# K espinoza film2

Hi, Kyle. We're going to take a look at your film number 2. So we'll just jump right in and check it out.
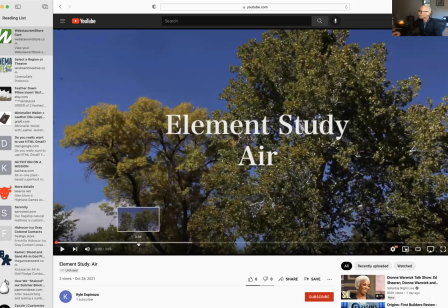So I'll just start playing. I know this is more of a meditative piece, I will kind of talk a little bit about composition and things like that. We had a bit of a conversation during the studio critique,
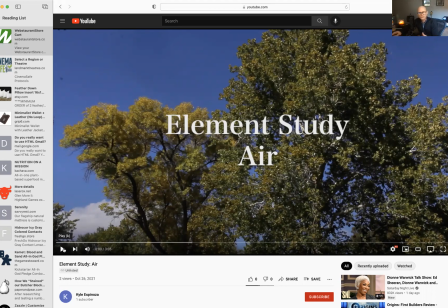and I'll try not to sort of reiterate those things and offer some other observations. One thing I am noticing just right off the bat is there's a little bit of a thing right here.
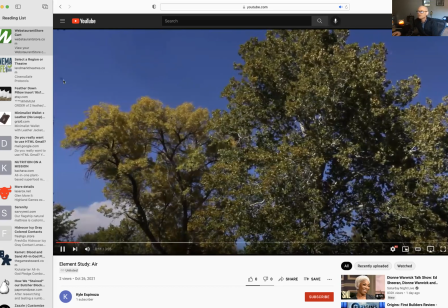If you can see that on the, let me pull this away.
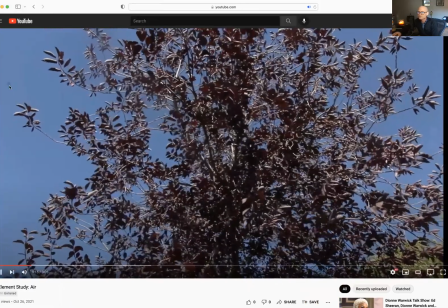You can see that right on there.
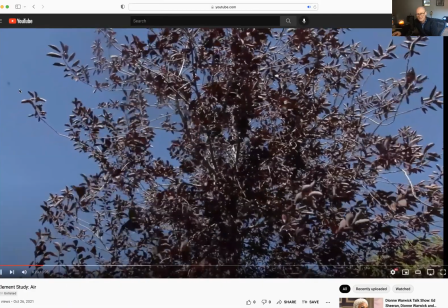That may have something to do with something on your lens, just a piece of dust or something like that.
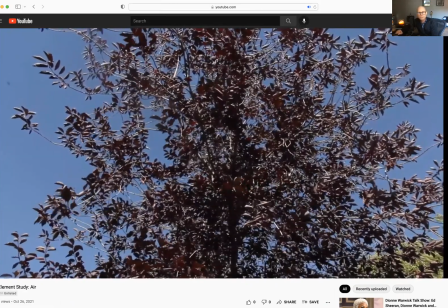Let's keep an eye on that. See if it moves or goes away. Sometimes you can't see those sort of things with
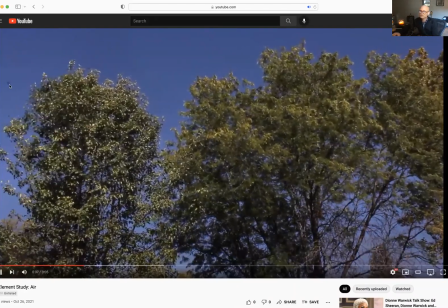when you have texture and things like that, but on a blue sky, when you see stuff like that, it usually is identifying that the camera might be a little dirty,
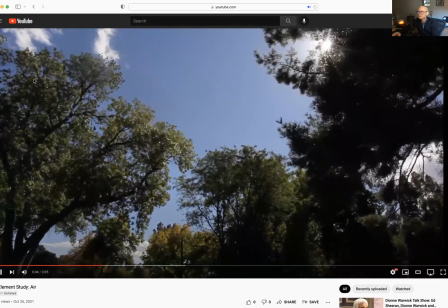that kind of thing. See, it's hard to see if it's still there. I think this backlit shot, the sun could be a little bit farther over here so that we're not getting too much glare over there.
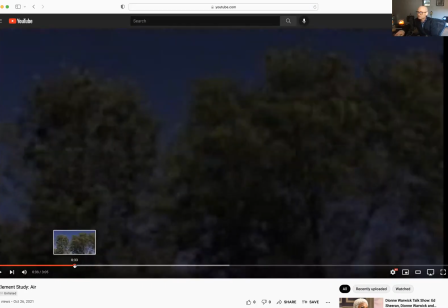But this backlit shot, to me, is much more satisfying than this broadly lit shot.
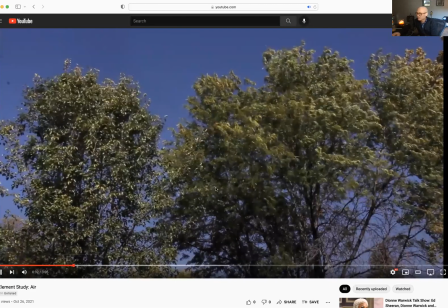So we have two different kinds of shots going on here in the beginning. You have this, it's called broad lighting, where the light is coming from behind you.
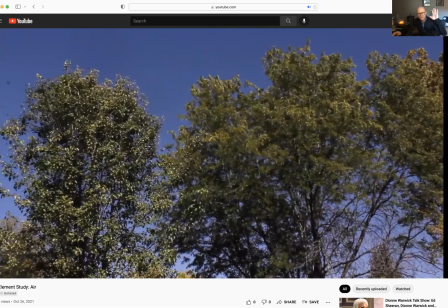And that has to do with broad, meaning the broad side or the front of the footage.
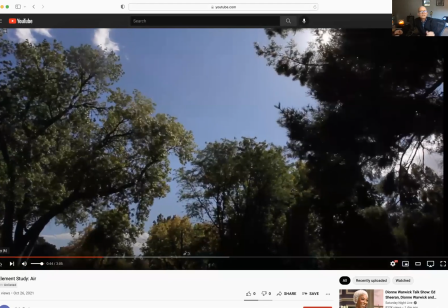And then this being from the side has to do with what's called short lighting. And as you can see, it creates this short highlight on the edges of the tree. Now, this
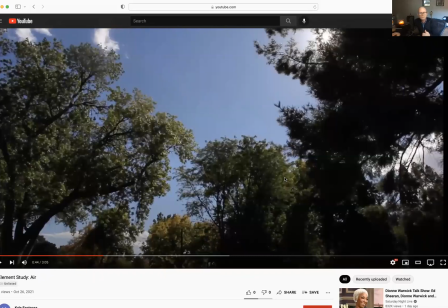short lighting will create a much more of an emotive quality to what it is that we're looking at as compared to the broad lighting.
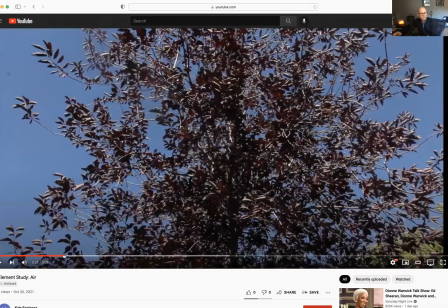And so when you're talking about wanting to evoke a kind of an emotive quality to the work,
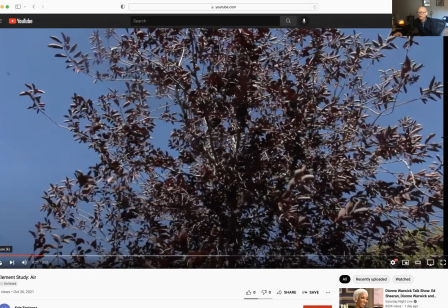you're definitely wanting to think about those kinds of things,
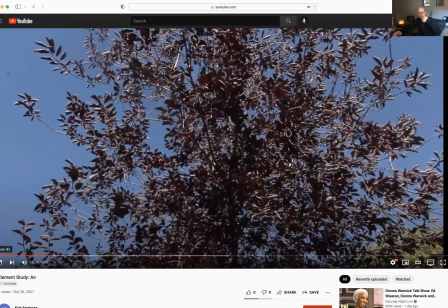whether you're dealing with broad lighting or short lighting.
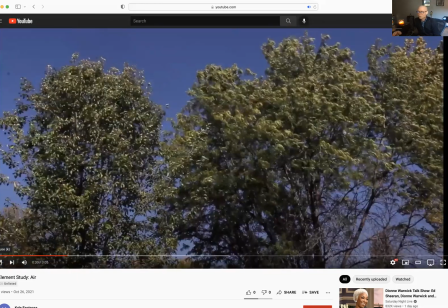And when you're outside, you really can't, you have to wait or position yourself in such a way that allows you for that.
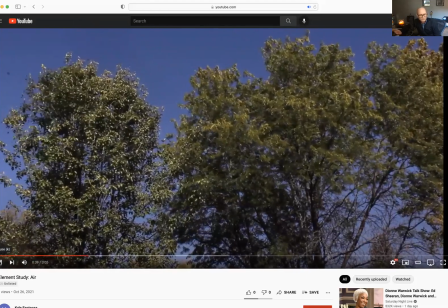So when you're dealing with footage like this, where you're meant to just sort of sit back and absorb the atmosphere.
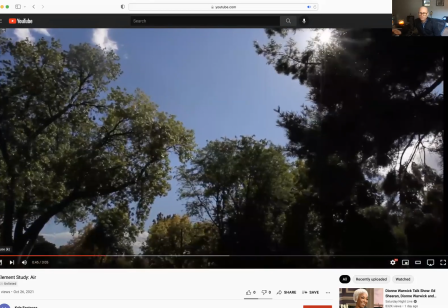I think we talked about this before with your piece with the water.
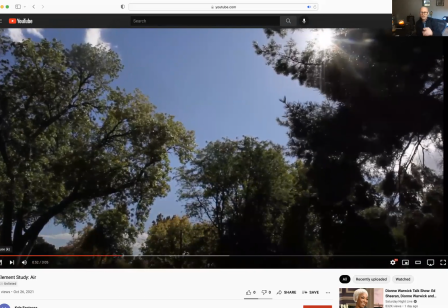It really comes down to every little detail, and it does come back to something like this, where we're looking at where the lighting is positioned very specifically.
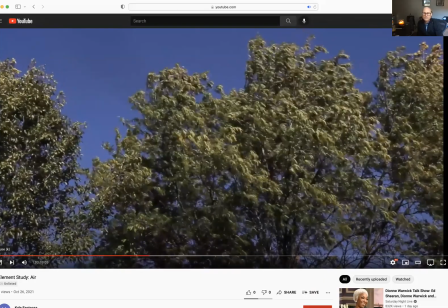Also, what is it that we're really concerned with? Is it the image of the trees, or is it the sound of the wind?
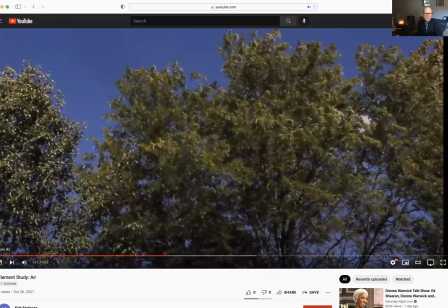I think it's the sound of the wind, and that the trees are simply there to offer this sort of contrast to that.
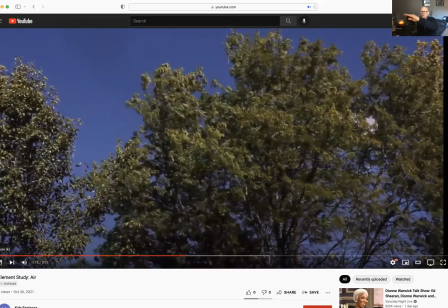So I did mention that I think we could have come in a little bit more so on
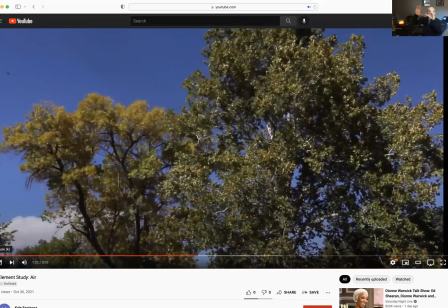those trees and allowed them to be take up a lesser part of the image. Definitely we have something on your lens there.
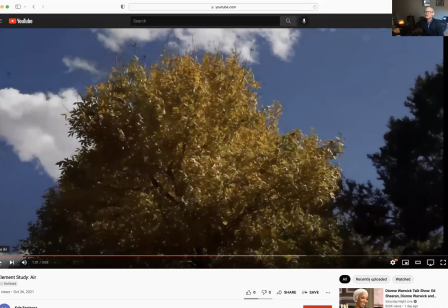So again, a shot like this where we're much more of a short lighting shot, where the light is coming from the side a little bit more. It's starting to get a little bit to the front, but it's more to the side here.
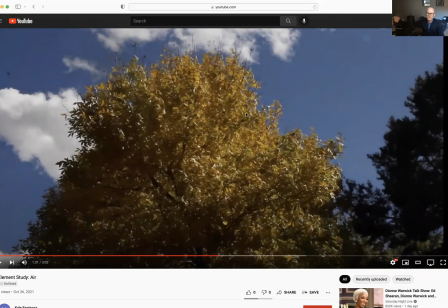You can tell that this has a much more of an emotive quality to it than if the lighting was coming directly from the front. Lighting, video is photography.